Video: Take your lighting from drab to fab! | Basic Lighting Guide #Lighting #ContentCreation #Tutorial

You know, I could put them somewhere in the background and have some visual interest going on, or, you know, maybe even, this would also be an application of practical lights. You know, maybe I have them on my desk to just add a little splash of color, you know?
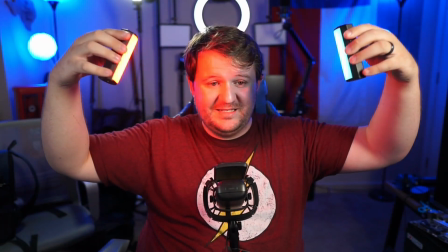(8:26)
I just want to add a splash of color to my face, right? I can also have these right on the side.
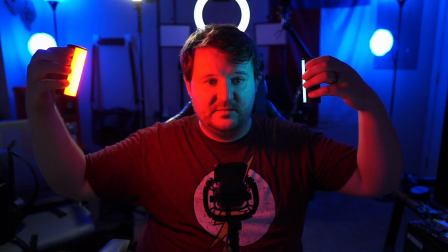(8:33)
Sometimes you can even replace your key lights with them if you really want a really dramatic look.
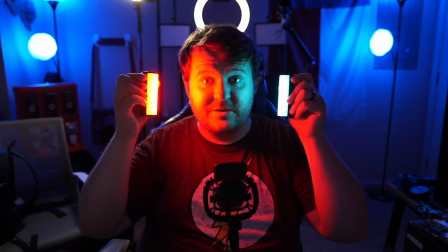(8:40)
Like this paints a very interesting picture of like, do I choose good or do I choose evil?
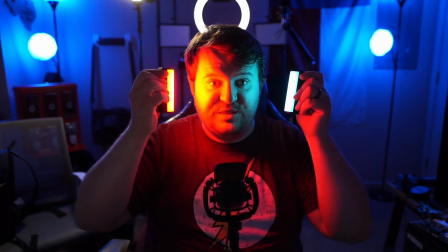(8:48)
Am I a Jedi? Am I a Sith? Am I a Slytherin?
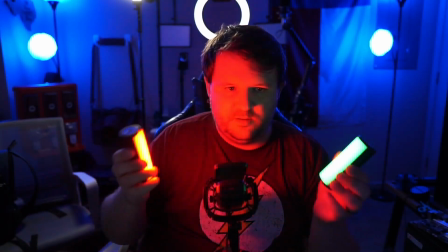(8:52)
Am I a Gryffindor? You know, things like that. You could do all sorts of crazy, cool, fun things with RGB lights, right?
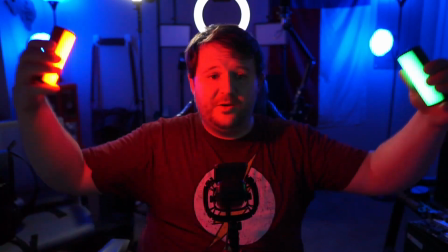(9:01)
Whatever you want to do. You know, again, you're telling a story with these lights.
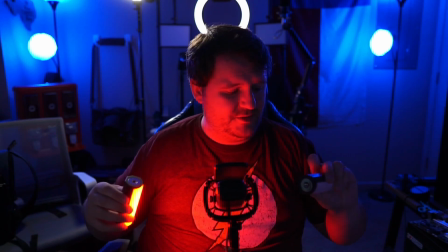(9:06)
The end of the day, I mean, you do what you want to do. See, I can even use these as key lights.
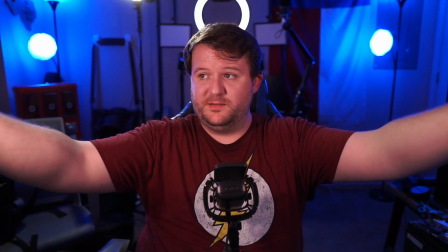(9:11)
These are little teeny tiny lights, right? There's your key light right there. Key light, fill light.
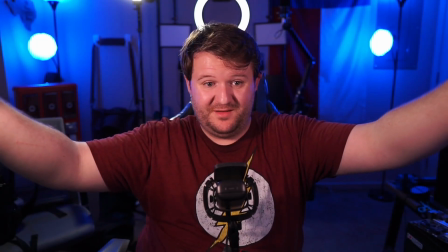(9:17)
I'm looking schmick. I'm looking fancy. These things are cheap too. Which kind of brings me into my next point of that you don't need to spend a lot of money on lights to get good lights.
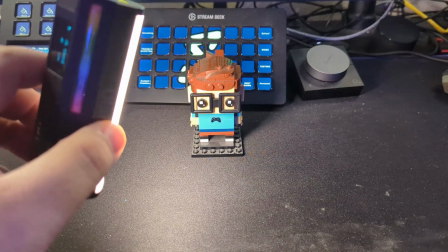(9:28)
I think I got these from Ulanzi for like 30 bucks maybe. These are cheap.
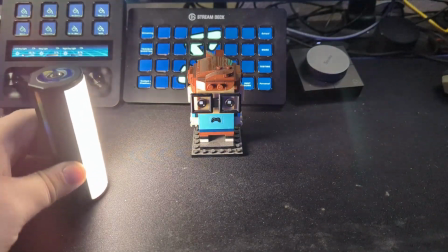(9:33)
They have quarter 20 mounts right there on the bottom. They're magnetic.
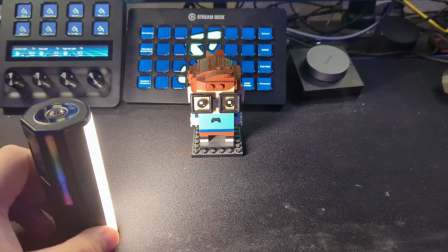(9:37)
I can put these almost anywhere I want, and they're gonna look good. They're RGB. I can connect them together and get a longer light if I really wanted to. The world is your oyster, right? Now, keep in mind, these lights, They're great. I actually really like these lights a lot. I'll link them down below. Oh, that's a candle right there.
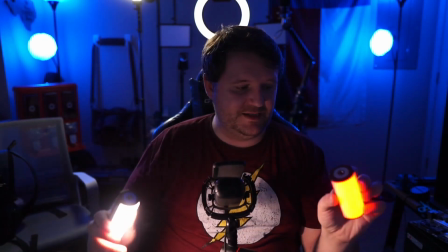(10:01)
I mean, you can't beat these little lights. These little lights are great. Like, that's awesome. Like, that's some good lights. Now, they are smaller, so you're either gonna need to bring them closer to your face or turn up the brightness more. But guys, at the end of the day, what I don't want you to do is go out and blow your money on a bunch of stuff.
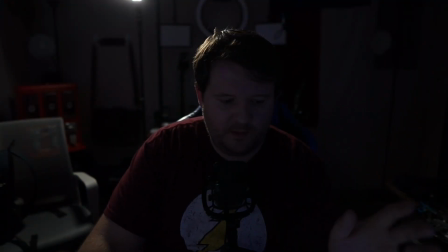(10:22)
Why do with 15 lights what you can do with one light,
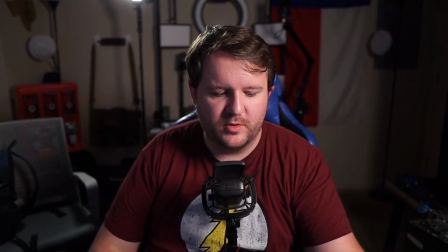(10:28)
right? I mean, this works just fine for most people. Maybe you throw in some RGB lights in the background, and there you go. You save $200, you know? This is perfectly acceptable lighting. And so I mean, lighting is used to tell a story.
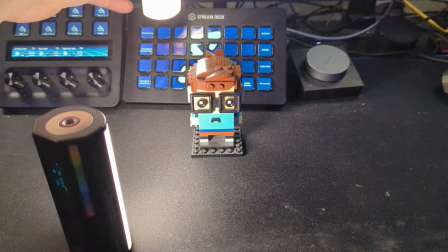(10:46)
Lighting is used to set a mood and an atmosphere in a video when you're telling a story. So think about that when you're making your videos. When you're live streaming, if you're just playing a game, you're not really telling a story. And I'll just be straightforward. You're not telling much of a story at that point. You're mainly just saying, hey, let's chat, right?
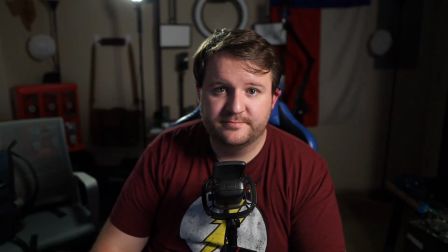(11:08)
In which case, what's wrong with this, right? If we're just chatting, what's wrong with this? It's great. I love it. It's awesome. You don't need crazy lights. And I'll always tell you that. You don't need crazy equipment, right? I have this because I teach people and it makes it easier to teach. That's really it. But guys, if you enjoyed the video, thumbs up. Be sure to subscribe. Leave a comment with what you're thinking about purchasing your next light. And if you want to see some cool tips about cameras and how to save money on some cameras, check out this video right here. It'd be pretty cash money of you. I'll see you guys next time. Bye. Turn all these lights off.